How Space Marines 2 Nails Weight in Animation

And they do that mainly in here, I would say, through the up and down of the walk cycle.
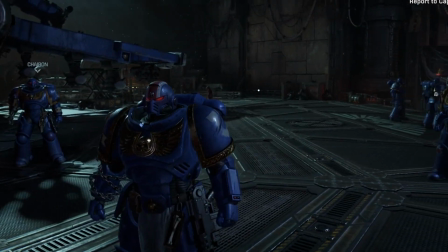[4:14]
Now, as we know, we do an up and down of the walk cycle, and what they do here is that they exaggerate it.
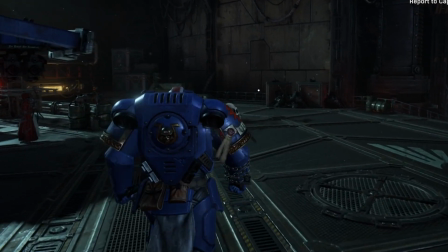[4:19]
So you really have, if you look at the timing, the timing is like, right? So there's really hanging in the air before he goes down and then immediately comes back up, right? So it's a bam, bam, bam, bam, like almost like a stomp, but it's not a stomp.
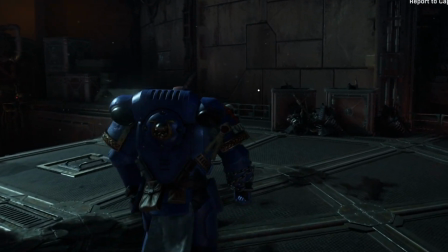[4:42]
It's more so gravity taking over. If you've ever had to wear gear or something that's really heavy or like a heavy backpack, it takes more energy for you to lift your foot up and stomp than it does for a gravity to just naturally take its, take control, right? Your main focus is just lifting it so you can move, right? Just, you're not really having so much control where you're lifting your foot all the way up and stamping and stomping it down to the ground. Your focus just let me lift it so I can move a little, move a little, move a little.
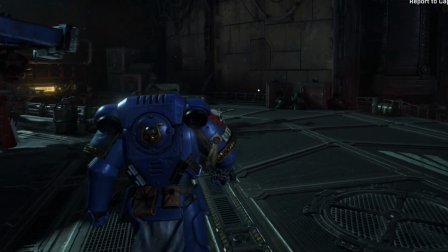[5:16]
And what really sells it here is that wobble, is that overlap, right? That overlap and drag of that bam, he's going down. Now the backpack or the jetpack or whatever that is really sells it as well. Because you have that sense of overlap as well.
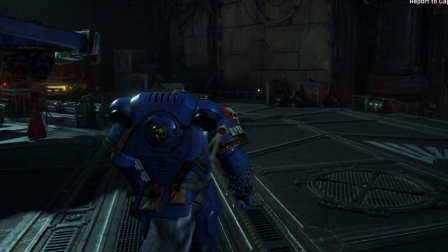[5:33]
So when you look at some of the, especially in video games, sometimes they'll have like a cape or
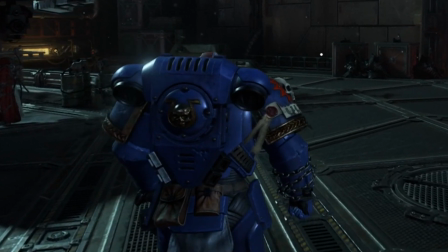[5:40]
a feather or something where you can get that sense of overlap to the animation in many cases. That's what I'm starting to see. But in this, you have this backpack that really sells it because it's an overlap and drag of that.
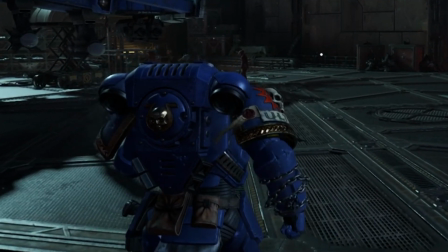[5:53]
So you get this bam, bam, bam, bam, bam. In addition with the plates of the armor, all of it goes in to sell the weight of him,
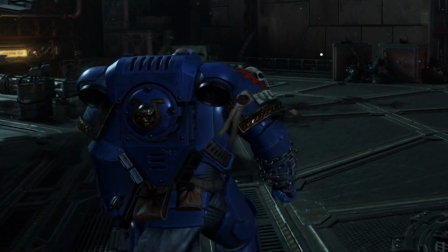[6:02]
gravity just taking over, right? It really sells it. And also is responsive. We combine this when it comes to the run.
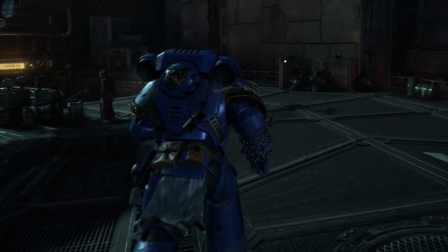[6:11]
The run, now instead of very much of the up and down, because there's not like,
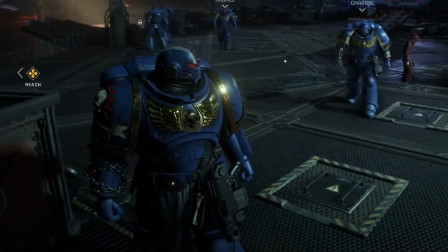[6:15]
up and down because you're running, but what they do is they sell it with the posing, the timing of the posing, because they're really holding those poses for long. And it's
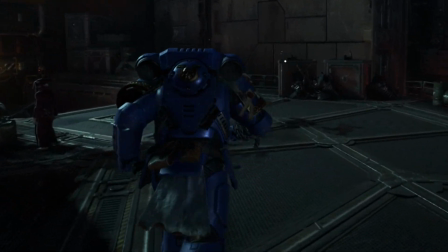[6:29]
it's really a moving hold, really long moving hold.
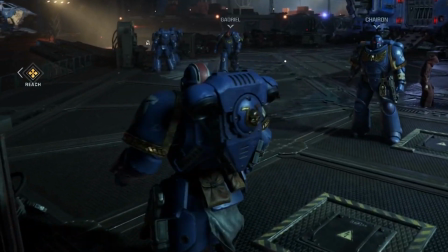[6:35]
And you can see by the bam, bam, bam, bam, that almost of a striking when it comes to the animation, when it comes to bam, bam, bam, bam. Very, very different from how a regular person would be running. Even with holding the pose, it's very rigid when it comes to the animation.
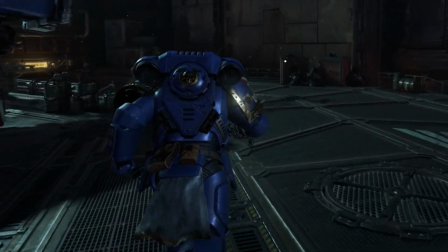[6:56]
And just to prove the point, I even sped up the animation. It's still a good run cycle, but it loses that sense of weight.
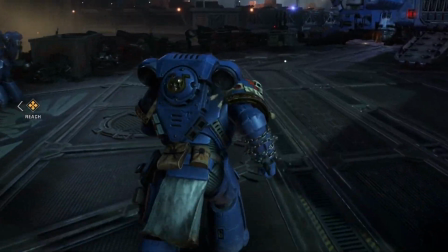[7:02]
It loses that sense of weight when they're going from here to here to here so fast.
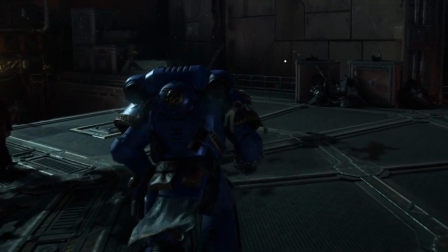[7:06]
So by slowing it down and actually allowing it to play, it gives a heavier run cycle.
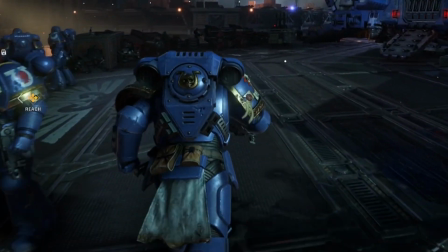[7:12]
If you combine that with the subtle, very subtle, I didn't notice the first time, but there's a subtle little camera shake. Subtle little camera shake every single time that he lands.
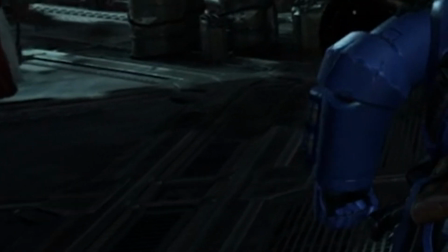[7:23]
Not with the walk, I didn't see with the walk, but with the run, subtle little camera shake when he's running,
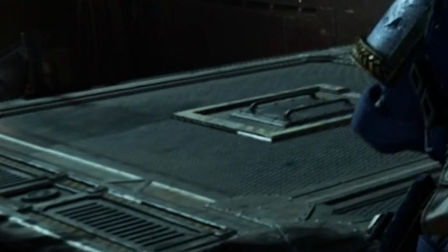[7:28]
which actually enhances to sell this concept, hey, this is a heavy guy, right? There are things moving, there's a lot of weight going that's compressing and, expanding. Like ground is shaking when this guy is running. So I think that Space Marine 2 is not only a great game, but it's something great to notice how they implement weight.
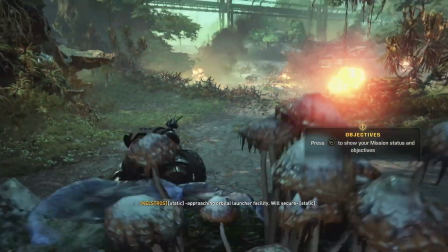[7:52]
Now, obviously, this is different from feature film because, once again, the player has to experience it, right? There's the fact that it's a playable character.
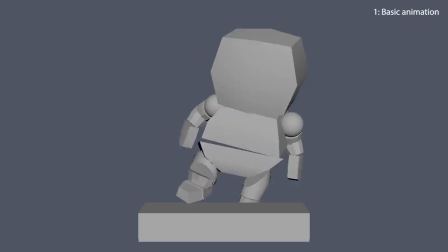[8:01]
So I think it's really interesting just to study as far as little tips and tricks and how to implement that in your own animation of let's see, how do I make this character feel heavy? How do I make this run cycle feel heavy?
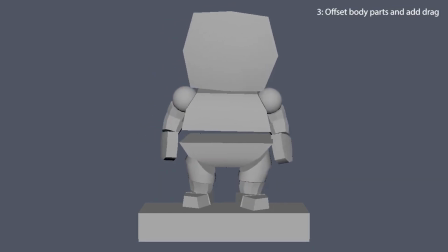[8:15]
How do I make this walk cycle feel heavy?